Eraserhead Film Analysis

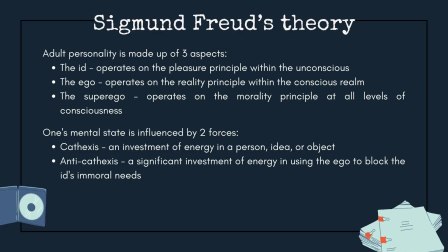(4:01)
And that one mental state is influenced by two forces: the cathexis, which is an investment of energy in a person, idea, or object, and the anti-cathexis, a significant investment of energy in using the ego to block the ID's immoral needs.
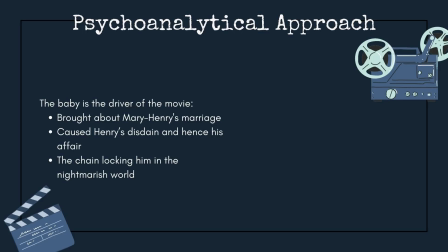(4:20)
As seen throughout the movie, Henry, a rather timid man, is manipulated by the women around him. Most notable instances include when the beautiful girl across the hall offered intercourse to stay at Henry's place, and when he submitted to Mary's mother's sexual harassment. This is indicative of Lynch's changing sexual interest at the time.
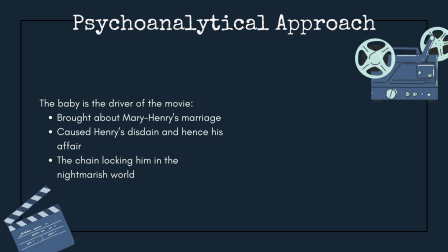(4:38)
If the cause of the incidents were to be traced, the deformed baby would manifest itself as the culprit. Hence, in the context of the film, it symbolizes the male reproductive organ, whose demands are insatiable,
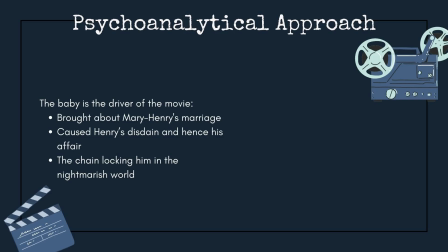(4:52)
as signified by its incessant crying, which caused Mary to leave and disturbed Henry and his neighbors private moment together.
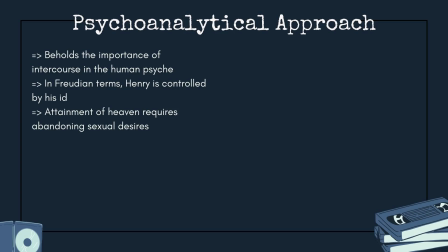(5:01)
In Freudian terms, Henry's personality is dictated by his ID, with little effort for anti-cathexis. Its excessive demands led Mary to leave Henry to preserve her sanity and disturbed Henry's and his neighbor's private moment together.
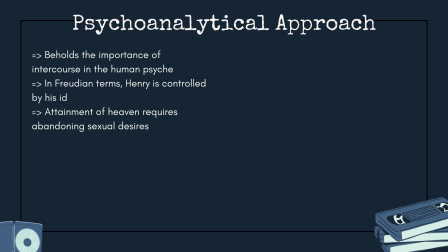(5:20)
The events hence show how significant yet destructive intercourse is in the human psyche. This explains the reason the lady in the radiator, who dwells in a heaven Henry seeks but cannot have, as evident through her second appearance,
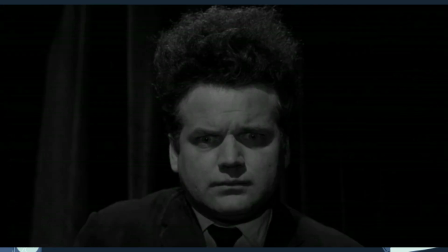(5:37)
crushed sperms while remaining jovial,
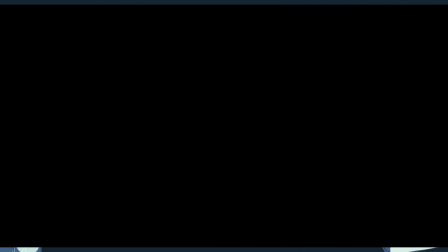(5:41)
as to suggest to Henry that attainment of heaven requires abandoning extravagant sexual desires.
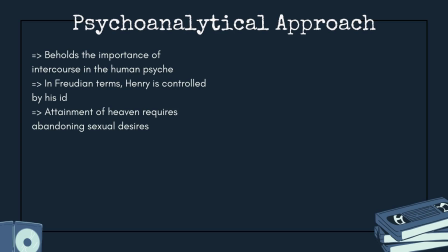(5:48)
Hence, the baby's demise translates Henry's release from sensualism and thus his liberation, which is seen at the end of the movie. Although many would argue that the baby represents the fear of parenting, this theory proves short when the final scene is analyzed.
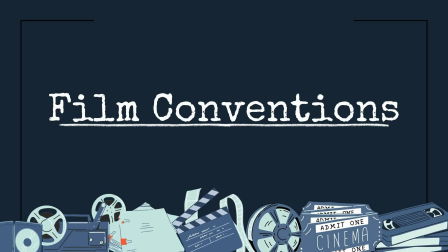(6:07)
Set in a mechanized world in which bewildering, dreamlike events occur, Eraserhead lives up to its surreal nature.
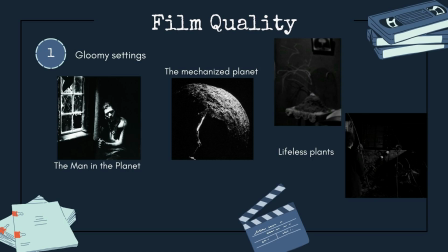(6:16)
Subconsciously, the film was able to imbue discomfort in viewers through its settings, lighting, and sound. Throughout the movie, everything seems to have the desire to suffocate the viewer, from the immense stature of gloomy buildings and the Death Star shots of the
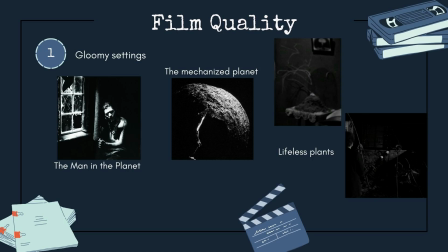(6:34)
planet to the lifelessness of the twig in Henry's apartment or the X family's garden. In addition, the appearance of the man in the planet, a grotesque abomination of men in the mechanized world, only worsens how the planet's state is perceived.
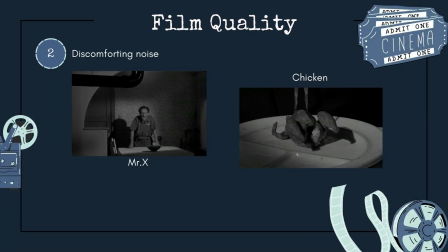(6:51)
Furthermore, the background industrial noise, the blend of Bill's voice into the sounds of railways, and the chicken that spews fluid also strike horror and repulsion.
Change from pastures to the hellhole it is now.
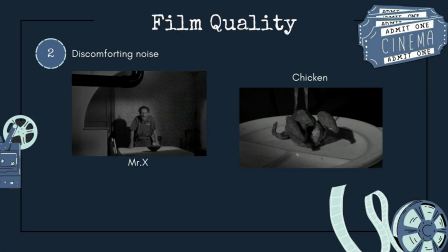(7:04) I'd put every damn pipe in this world, supposedly created from humans' indulgence of their ID, can only lead to the culmination of existence.
With its desolate settings and industrial noise, the film ushers the viewer into a perverse,
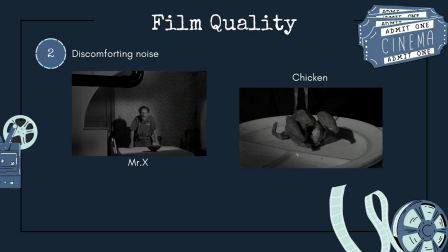(7:21)
seemingly dying world, to contrast with the bright environment in the end. This effectively helps convey the message of the self-destructive nature of extravagant sensuality.
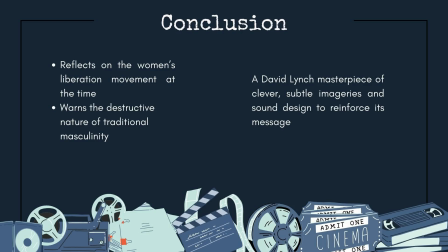(7:32)
Eraserhead is a surreal film made on a relatively low budget of $10,000, yet was able to evoke a multifaceted interpretation from different viewers. Through the movie, Lynch subtly reflected on the women's liberation movement of his time,
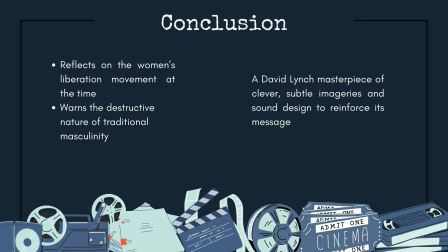(7:47)
while showing maud-eaten and destructive nature of traditional masculinity. With its horrid settings and sound design, which was highly praised, Eraserhead amplified the delivery of its message. Hence, it is recommended for anyone who can handle disturbing images, as any experience will be unique.